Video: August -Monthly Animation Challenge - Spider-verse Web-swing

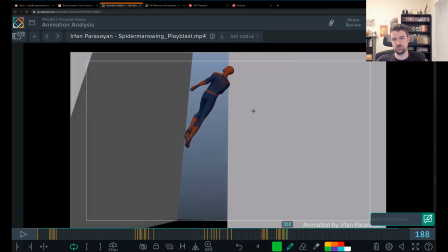And with the camera move and his current spacing, he feels like he's going more screen right than he's going up. So his body is facing up now, and it just doesn't really match the momentum that it feels like he has in the camera space.
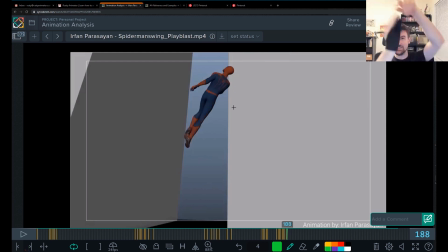So I'd expect the more the camera to be like following him up into this spin than what's going on.
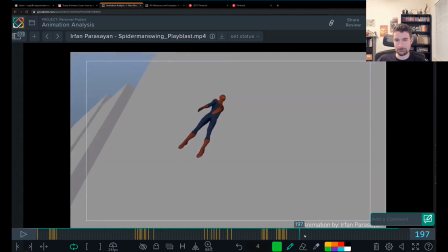Really, the last note for me too is this this final pose.
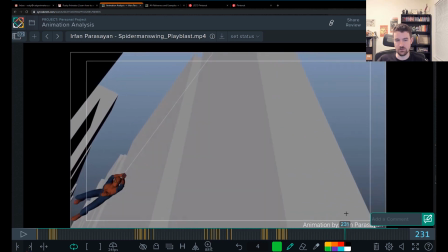Final holding pose. The swing through could use some work from kind of like what we've already talked about.
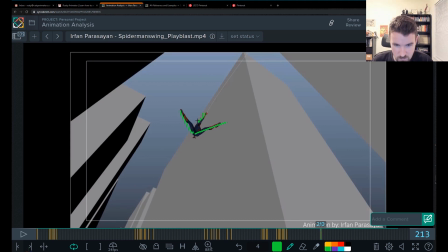But this final pose, this twinning and this arm that we're showing this pose off, and this arm is covering his whole face.
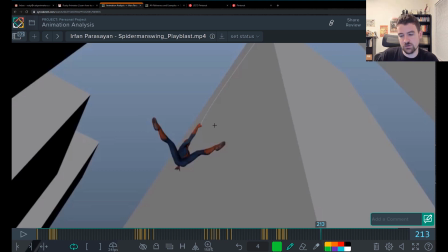And this to me was a perfect opportunity for you to find like a really cool pose. And it tells me that you could probably spend a lot more time planning your animation up front, doing research for all the cool poses that are out there, especially for a character like Spider-Man,
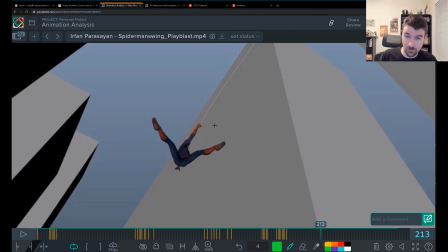because there's all the movies and games out there and comics that tell you cool poses. You don't even have to think of them. And you could do a really quick Pinterest search for some of these things.
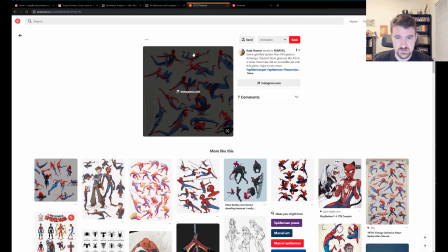You could do, you know, something like this top one there, where one hand's forward, the other one's down, and the legs are back.
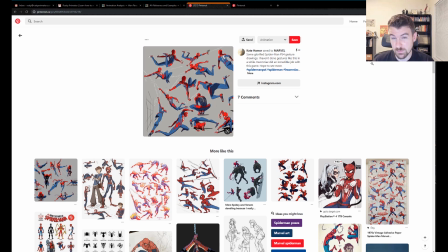That would be much clearer and more dynamic than what you have without the twinning.
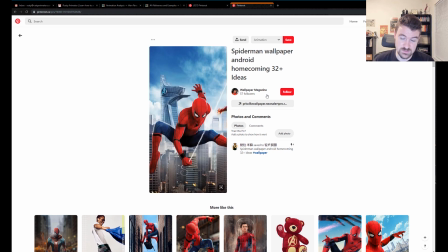Or you go with this classic where it's like, you know, the arm is down, he's pulling the web, and his body's forward with one arm back, and the legs are forward. So, you know, it would work well with what you have.
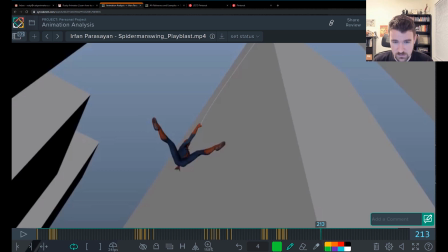You could just basically bring that arm down. So it's really pulling, and the body's curled forward. You know, maybe he's like looking up a little bit. The body's curled forward. You could have this leg out still. This one could be a little bit more bent.
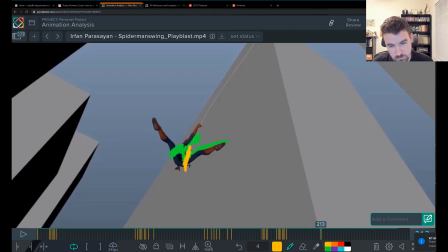And then this arm is coming down, you know, pulling on that web. Let me back that up. It's making it ugly. Pulling on that web.
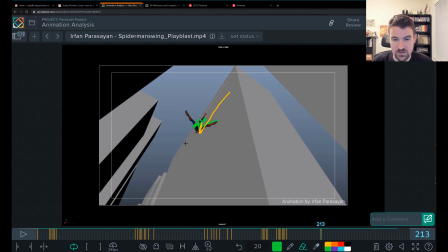And then this arm is hanging back. And that's way more dynamic, and you know, I just kind of stole that idea from that image, right?
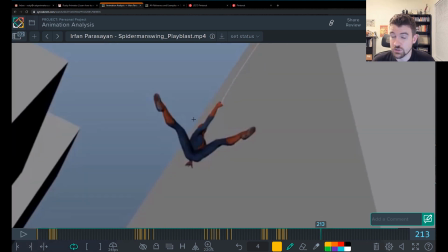And we've seen it 1,000 times in all the movies. Another idea is you can just go with something even more dynamic and different than what you have. So you could have like the body's like curling in. Maybe this leg is kind of bent up like this.
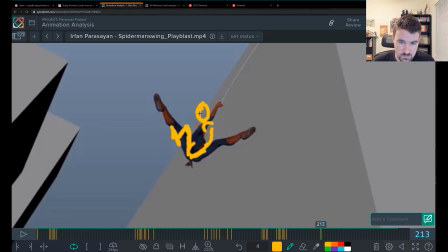And then he's got his head looking where he's going. And you can have like this hand out and the cool Spider-Man fingers for the web,
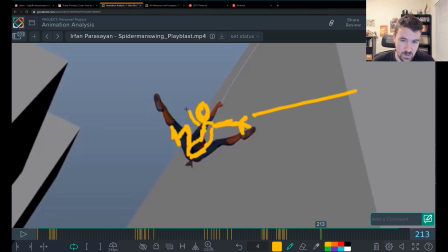and you have like this hand back doing its thing, and this one, which is kind of this leg is further back, kind of hidden from us by the body. This one can be a little bit more stretched out,
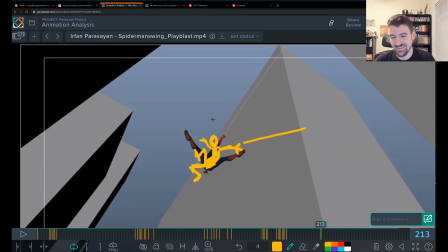and that pose, you know, it just works a million times better than what you have there.
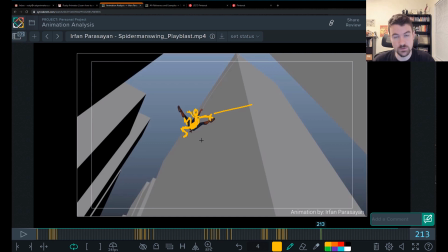So really think about your posing and think about showing the face of the character so we can always see him if you can help it.
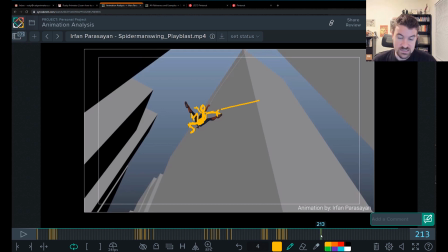Because there's really no need not to go that way and make your animation look even better. So hope that's really helpful for you, ear fan, and let me know what you think. I'd love to see you apply some of these things into the next challenge,
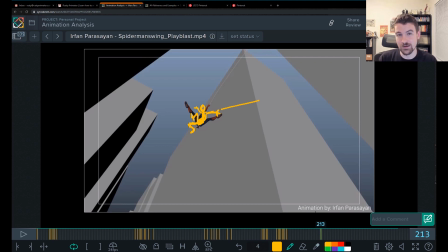so I can't wait to see you, you know, in future animations and see what you do.
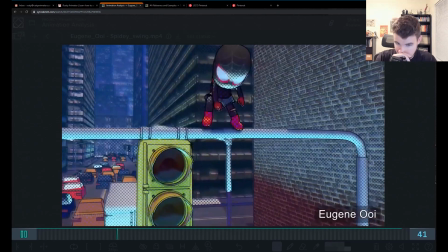All right, so Eugene here did this one, and this one is my favorite in terms of style.
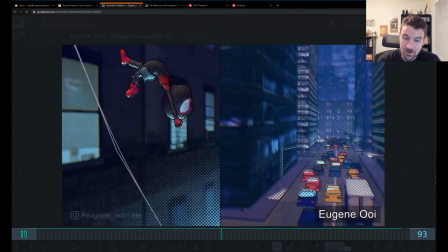Eugene nailed the style here, Spider-Verse, and animating on twos and giving it that comic look and adding those thwips,
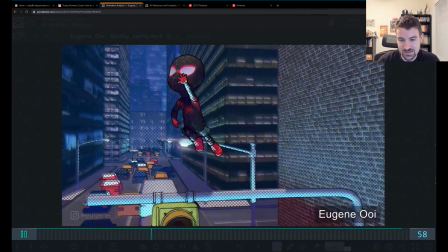and I like also the way that he styled the character rig too.
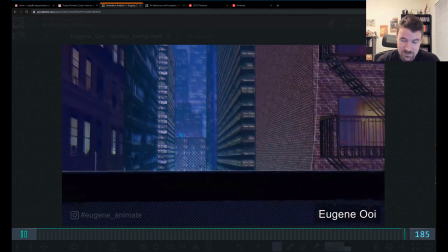I think that's really awesome. He's really cute looking. You know, he's got the big head.
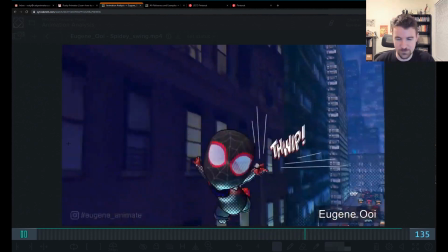Almost looks like those collectibles. I can't think of what they're called, but those collectibles really got the really big head.
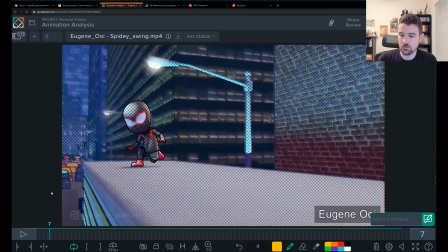The main challenge that you're running into here is similar to what we just saw with the last animation, is the camera is kind of getting in the way of your spacing, and it's screwing up those arcs and the spacing, so it's kind of killing your momentum in some of these jumps and twirls that you're doing,
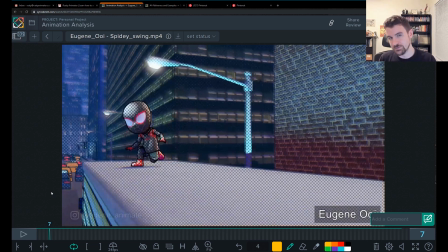and the rest of it's like spine overlap, pops in the head, and a little bit of weight shift. So I'm going to go ahead and point that stuff out for you now, Eugene, which I think will be useful for everybody as well that ever does a Spider-Verse shot.
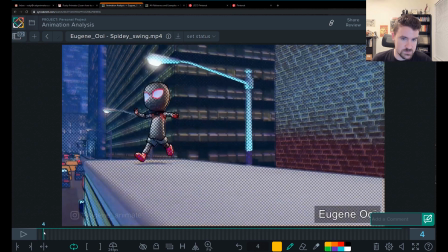So here, coming into this first landing,
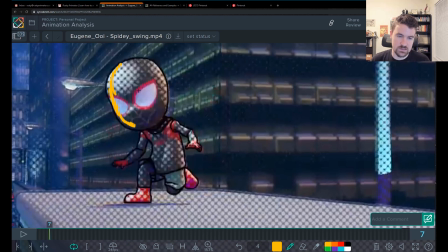your head is like there. I'm just going to map that out real quick.
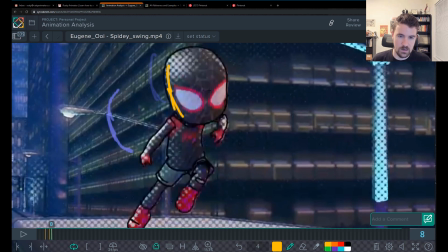And then you go here, and that's a really big spacing jump for that head. So it's jumping around like quite a lot. We like to keep our head stable if we can. Otherwise, it's very, you know, gives us a headache. So in this case, I would probably
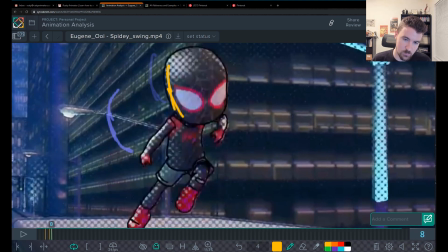cushion that head back with some drag. You can let the upper body be somewhere like here, and then you're dragging that head back to really cushion from here.
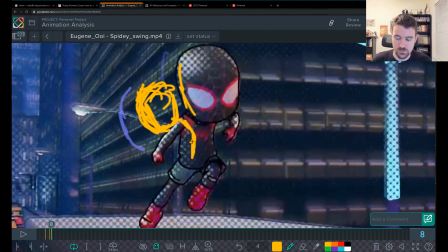And this happens to you a few times through this. I noticed that the head feels a little bit poppy, so it's pretty much the same fix again and again.
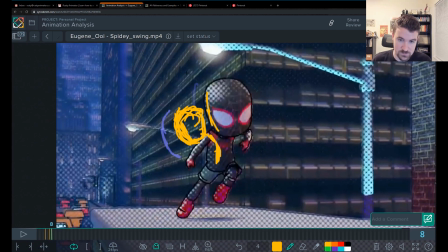Is look at that spacing, see if you can get it closer so you get that ease in, ease out, and then it picks up speed through there. Right.
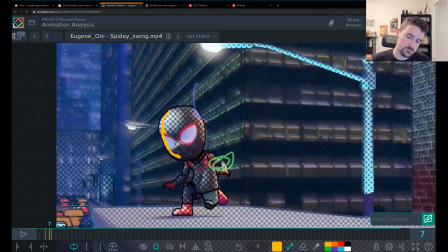Other note on this, hip spacing. That feels pretty even to me. Feels evenly split to go there.
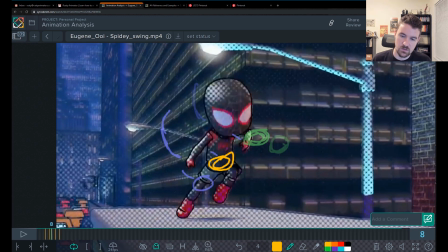And the other interesting note is you only got like really 3 keys where you're really up in the air,
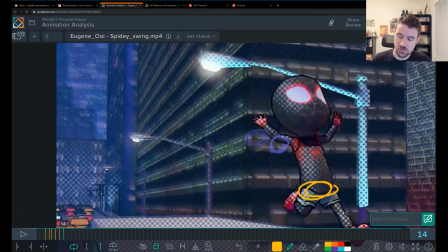and then you go back into the squash here, or you got your stretch and then there's the squash.
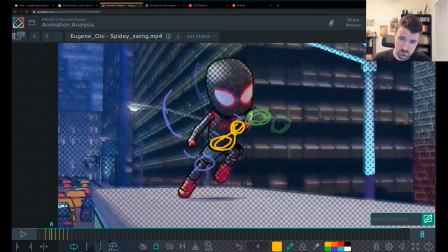So what I would do here is probably favor this guy a little closer towards the top of the arc to make it less even, give it more weight.
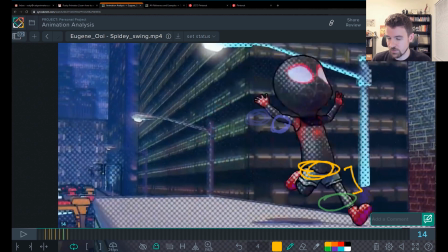And then this guy, I wouldn't have it cushion into this. I'd probably have this favor the top more to give it more weight so that you're easing out of this. And then you're giving more impact because you're accelerating down.
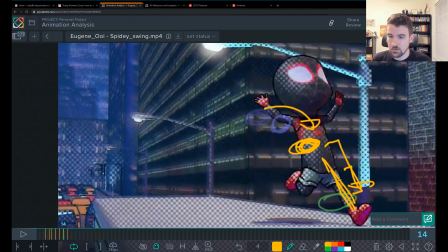And that would just mean you're gonna stretch that leg more, and you'll end up cushioning the head even more, which is good.
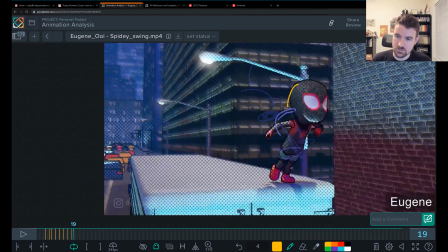Here again is one of those head pops that we were talking about in the beginning. You wanna drag that. Let me hide the ghosting real quick.
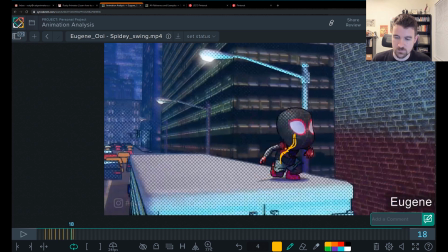So you've got like a curl, something like this through the spine where it's an S shape. And then here, this starts to take off, and I would really just drag that head back. Right?
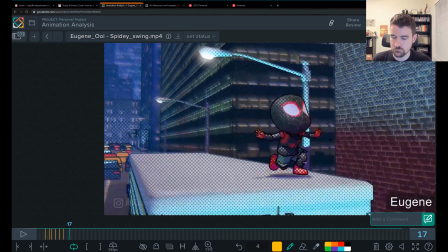And you're doing pretty well with camera movement through here and his progress.
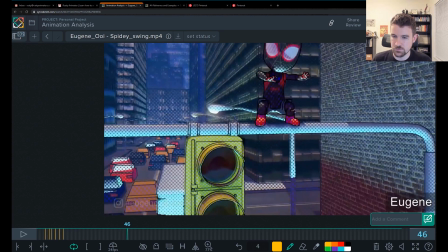From this point on, I think is where it starts to become a little bit of a struggle.
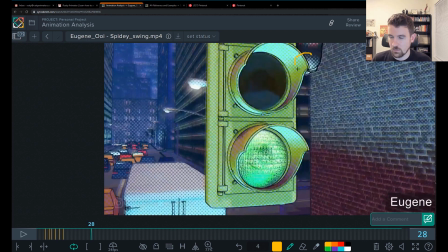So it's a little bit of a struggle here. There's a spacing jump going screen right there.
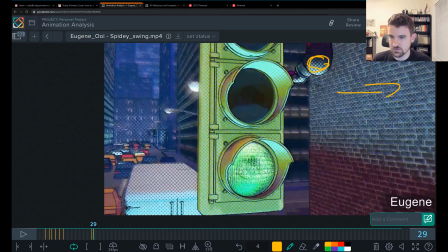I think that's got to do with the camera move.